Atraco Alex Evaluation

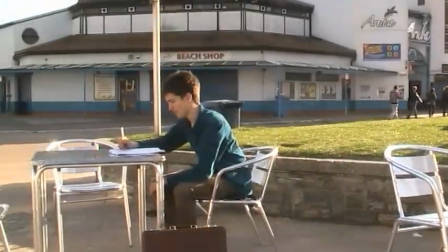0:00 Our production is a thriller, and we have used as many forms and conventions of a typical thriller as we felt were appropriate,
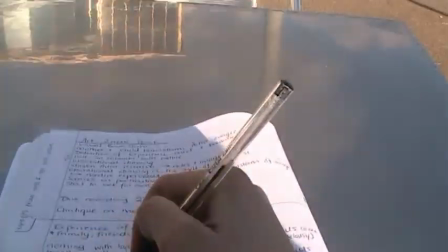0:06 hopefully adapting and developing them to fit our production.
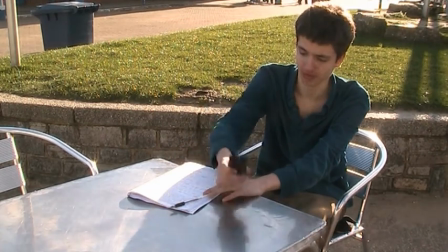0:09 The intention was to target an audience who loves suspense and crime thrillers, and to make our film as realistic as possible.
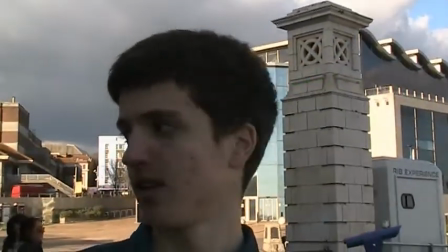0:16 We used a variety of shots to build tension and to portray our characters in different ways, adding interest and excitement to the production.
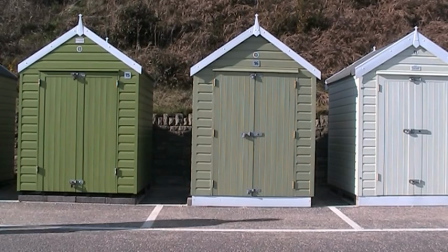0:24 For example, we used close-up shots to show the characters' emotions,
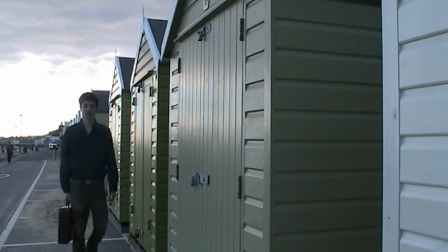0:28 whereas we used long and panning shots to show the setting and surroundings, which hopefully build suspense and a mysterious atmosphere.
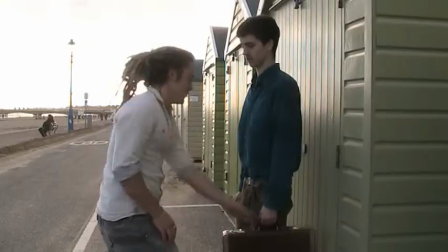0:35 Over-the-shoulder shots were used to help the audience see from the character's perspective,
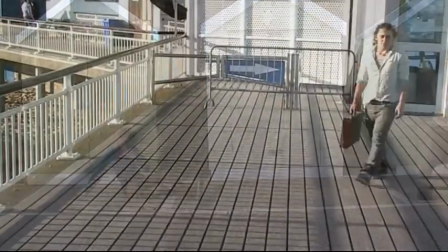0:40 creating tension by shielding the audience from seeing what the other characters are seeing, or thinking because their faces were not revealed.
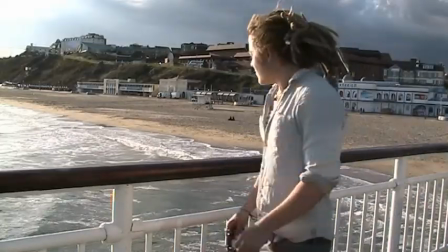0:46 The editing of our film required a clear focus on our priorities, getting a smooth and quick transition to make it look slick and professional.
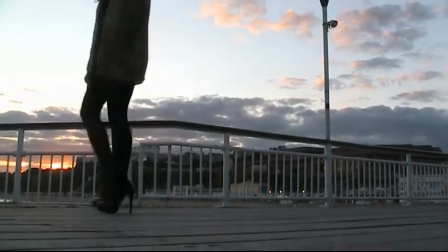0:55 We chose 2D transitions and used a basic fade rather than a shape fade to smoothly run into the other shot types and scenery.
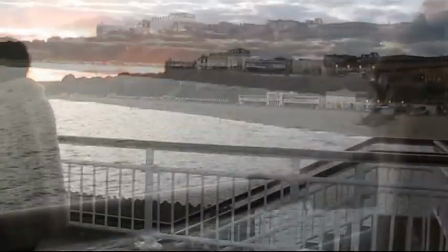1:01 We felt this look suited our thriller by making it more realistic and sinister, as well as making it look professional.
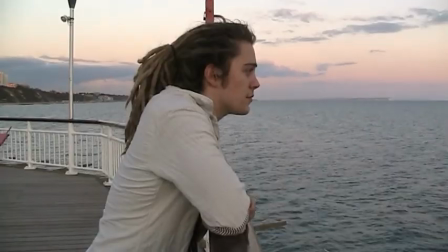1:07 When researching the thriller genre, we looked at a number of films aimed at both younger and older audiences to help us with filming and editing our work.
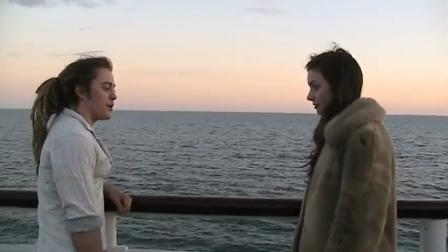1:15 We looked at a wide variety of films such as Attack the Block and The
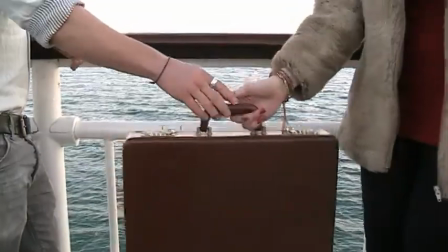1:20 Lady in Black to give us some inspiration for shot types and editing styles of modern-day thrillers.
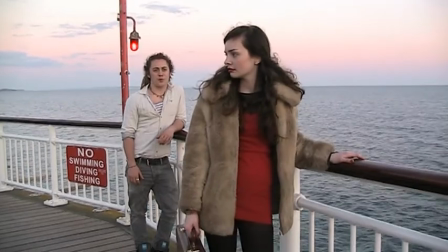1:25 We also looked at the dialogue used in other movies and took inspiration from St. Trinian's,
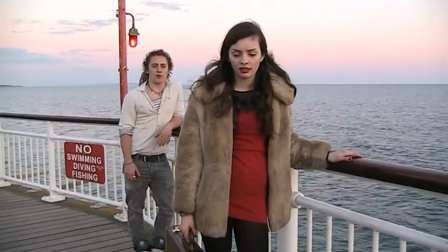1:30 as it used similar colloquial dialogue to that which we were intending to use.
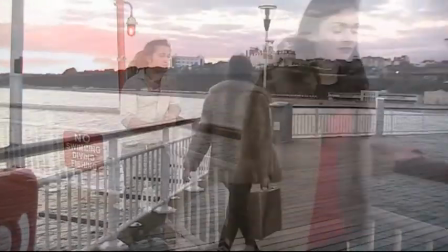1:34 We were able to interpret what was said in one scene from that film and then used similar language in ours to create the mood we were looking for.
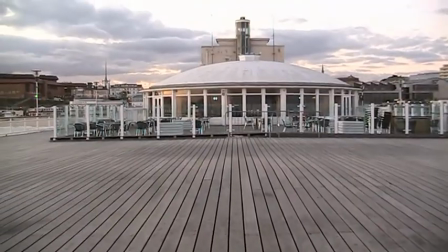1:42 In our opening sequence, we have used 3 main characters, all representing different social groups.
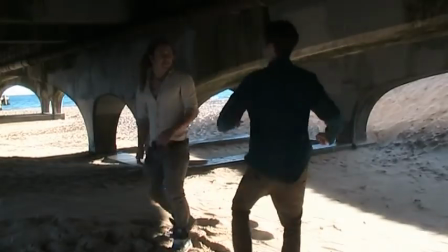1:48 You can see their social status by the way they dress and interact with one another and how they all interlink with one another.
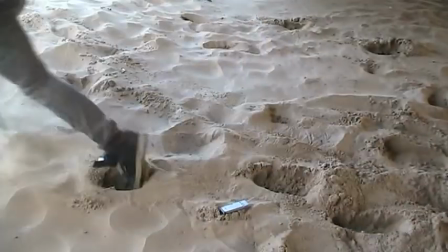1:54 The woman, Alicia, represents the upper class of society, getting others to do the dirty job she doesn't want to do.
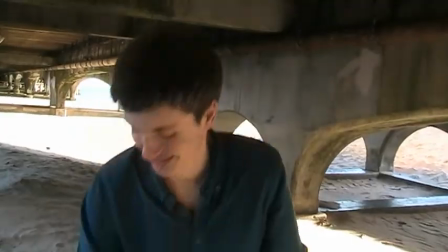2:00 The upper class in modern societies is the social class composed of the wealthiest members of society, who also wield the greatest political power.
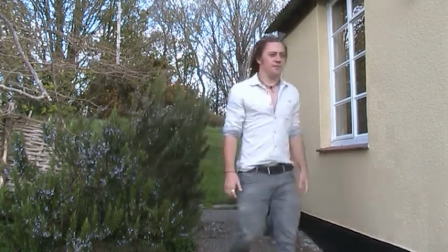2:08 She avoids unpleasant tasks, possibly because she has too much to lose if she was caught, thus getting lower class citizens to take the risk and bear the consequences.
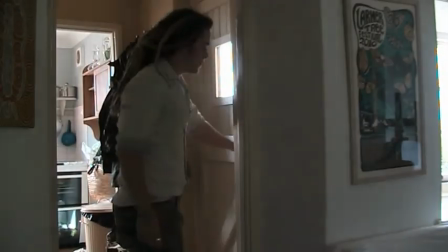2:16 The woman also reinforces the role and importance of social status, as she is the character with the power.
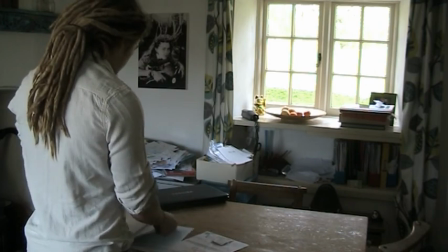2:23 The other characters act towards her with respect because she is shown as the character with the power.
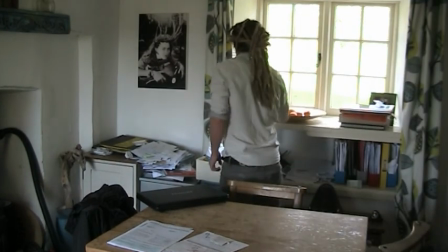2:28 We also use 2 male roles, both coming from different social backgrounds.
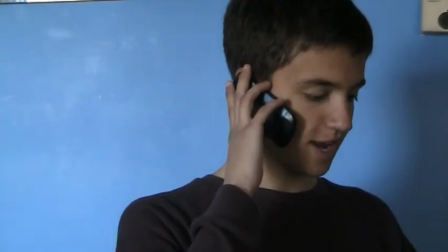2:32 The first male, James, character, is shown as middle class, his status being conveyed through the way he dresses, his accent, and how he goes about his day.
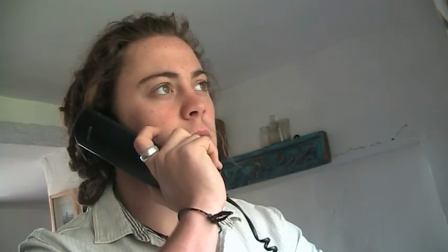2:41 The middle class is a class of people in the middle of societal hierarchy. The other character, Connor, is of a working class background, and this is revealed through his clothes, the way he acts and speaks.
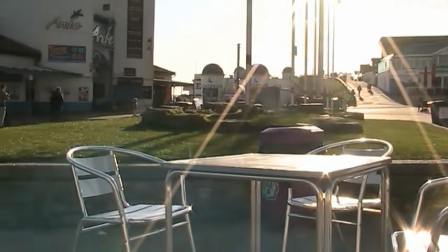2:52 Working class is a term used in the ordinary conversation to describe those employed in lower tier jobs, as measured by skill,
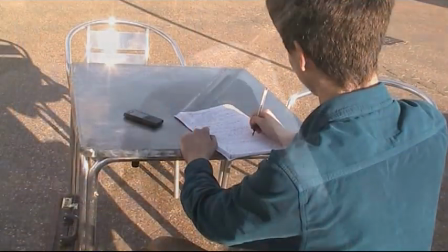2:58 education, and lower incomes, often extending to those in unemployment or otherwise possessing below average incomes.
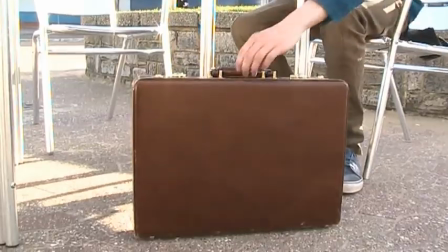3:05 We use these 3 characters from different social classes in the opening sequence of the film because they fit the stereotypical roles of a crime thriller.
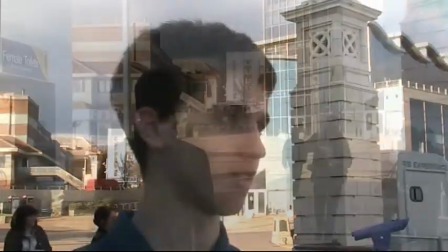3:12 We will be promoting and distributing our thriller production through local institutions such as Odeon.
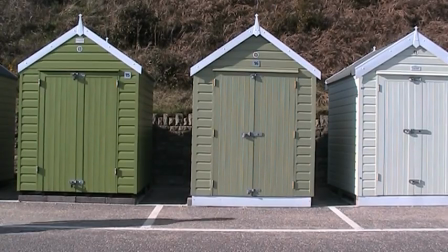3:18 As it is a well-recognised business, we think that it would be a good place to start displaying our film.
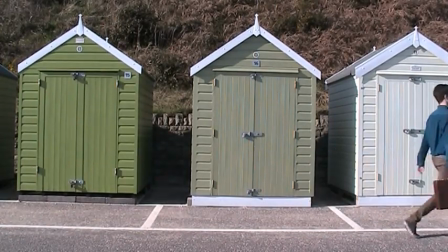3:22 It will allow for good promotion and target the Odeon's loyal customer base.
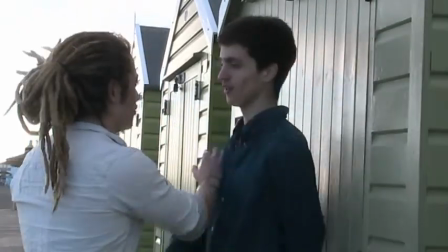3:26 By using modern technology and social networking sites, we will be able to showcase our film on websites such as Facebook,
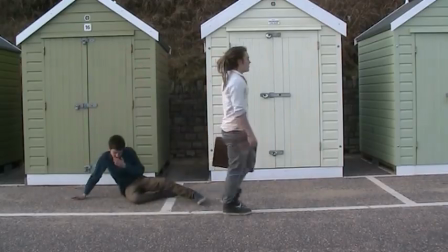3:32 as it is a growing form of media and many of our target audience use this website. We'll also be able to easily comment on our production.
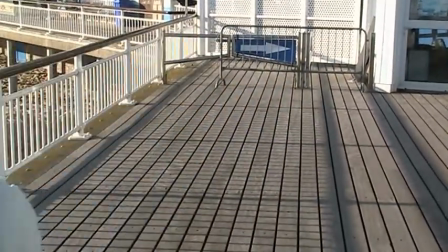3:40 Also, YouTube is known worldwide. We can easily distribute our media product on a large scale and reach a huge audience.
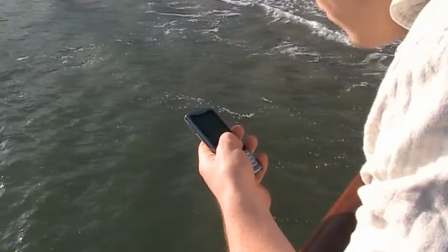3:46 As well as using commercial methods of media to promote our thriller,
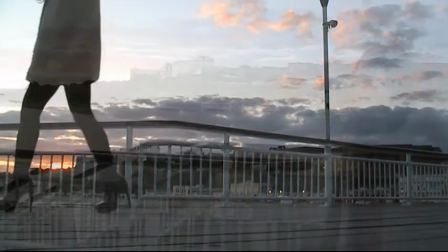3:50 we could use the Big Screen Festival, which is aimed at student filmmakers that will be perfect to promote our thriller production.
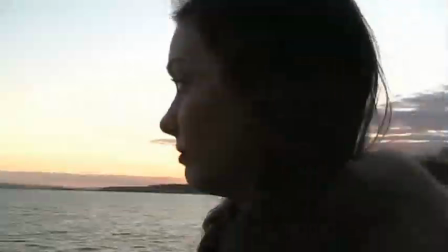3:56 We could also use the Salisbury International Festival of Arts, which is a good local community arts centre that presents a wide range of visual arts such as film.